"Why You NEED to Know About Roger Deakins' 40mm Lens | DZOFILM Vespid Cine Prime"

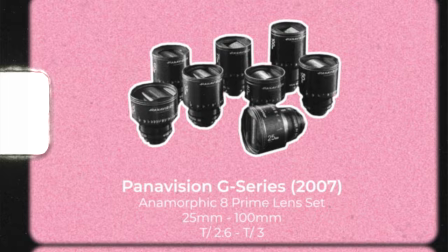[0:00]
I think that a lot of cinema lenses used in Hollywood productions. 40mm is a standard focal length with them, not as so much as 35mm.
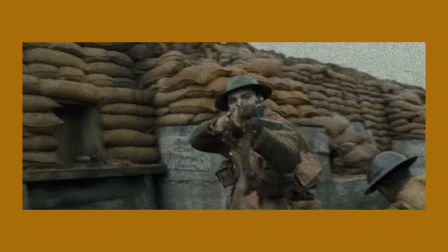[0:09]
And you find that in a lot of movies, for example, 1917 by Roger Dickens. Is it 1917 or 1972? And you find that in a lot of Hollywood movies, 40mm has been used a lot.
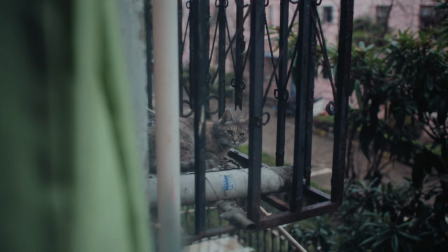[0:20]
One of the first reasons why this focal length sort of makes sense is because this approximates the exact...
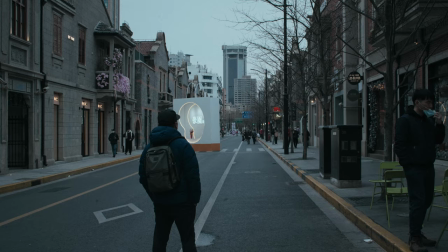[0:25]
Okay, maybe not exact. It approximates the field of view of the human eye, giving this footage a natural and unobtrusive feel. So basically what this means is that if you were a camera and you were to put a lens on you, this 4D would be the closest thing. Well, technically you do have a lens, which is your eyes. So this is basically your eyes if you were the camera. This is the focal length that you see, which is great because it sort of makes it feel realistic.
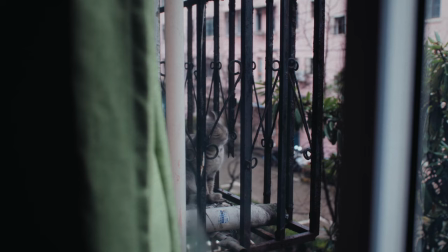[0:53]
Another reason why this focal length is good is because it allows the viewer to feel as see if they are in the scene themselves it
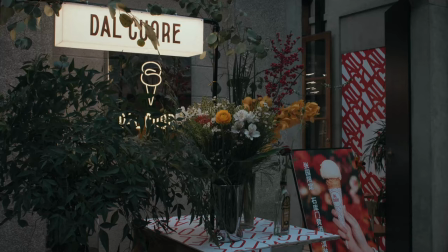[1:02]
makes more for like an immersive viewing experience because you basically see this the way your eye would see everything so you are more familiar which is an interesting
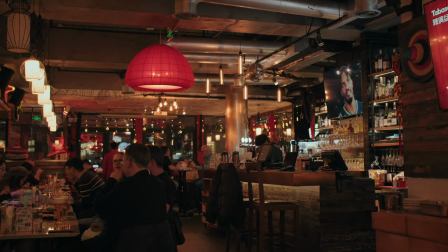[1:12]
thing because this um i think this is my first time actually filming on a 40 millimeter and i definitely could see how
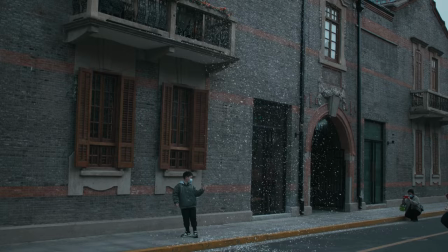[1:20]
um immersive or how true to life
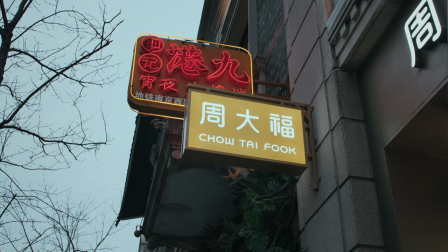[1:25]
this focal length makes your videos look when you're filming in that.
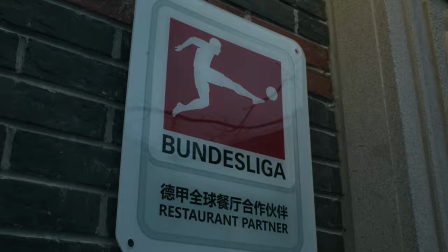[1:30]
Another reason why you might want to consider a 40 is because it gives you less
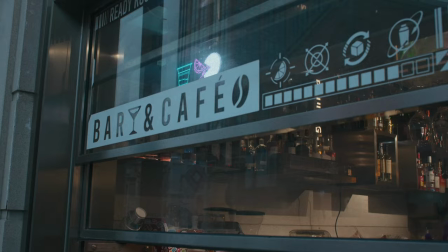[1:35]
distortion than wider angle lenses actually, which in a way, unless you're going for like a creative look, it can make your videos look more polished and more stylish or more professional not stylistic more professional I would say
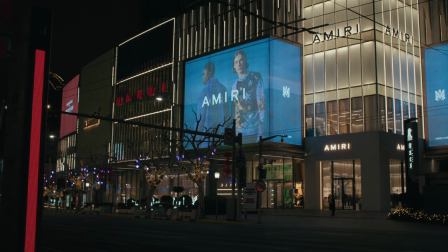[1:54]
because it's once again it goes back to the point of this is how we truly see images so when you have this you don't get those barrel distortions and for people who don't know barrel distortion is when for example if you're looking at my face you can see everything you can see my ears you can see my head nothing is squish nothing is mushy if there was supposed to be barrel distortion let's say i was filming this at maybe a
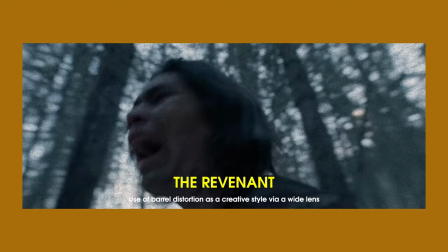[2:18]
25 for example you would see that my face would be weird my ears would probably be locked in if i went to like a 16 for example my ears would be locked in because there would be like a it would be like squeezing my face um through what what am i squeezing my face through through something a pin a needle a straw I basically film my face through a straw,
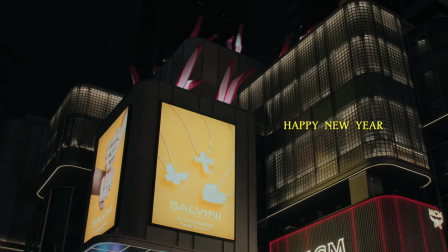[2:42]
and that's not what we're going for. With the 40, you don't get that because this is true to life, people, I'm telling you on everything. Now, another reason why you should probably pick up this focal length is, for example,
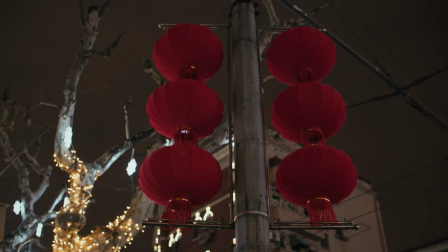[2:55]
if you do a lot of documentaries and you do through the life things, you want people to feel immersed in your films, this gives you that. This makes it a great, especially for documentaries. I film documentaries, I film commercials, I film interviews. I want people to feel like they're watching the person live and having a conversation with them.
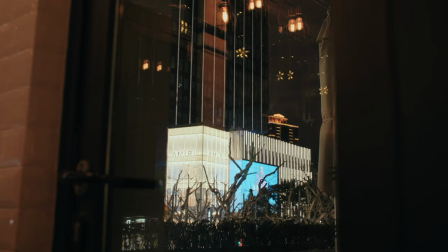[3:16]
And this focal length just gives me that. Now, not to say that you cannot get away with a 35 or a 50, but the 40 just sits right in between that. And you can sort of get away with a 35 if you need a 35. If you need it to be wider than that, you can just sort of move back. I mean, considering you still have the space to move back. And if you want it to go tighter, you can just go in tighter. And on the a7 IV, for example, with the Super 35 mode, this thing just takes it to like a 40 to maybe like an 85. So like, I really get a lot of character just using this one lens. I mean, can this be like your go-to lens for everything? If I had to take just one lens, will I just take this DZO Prime? I mean, I really don't know, but I think it does give me a good point to work with.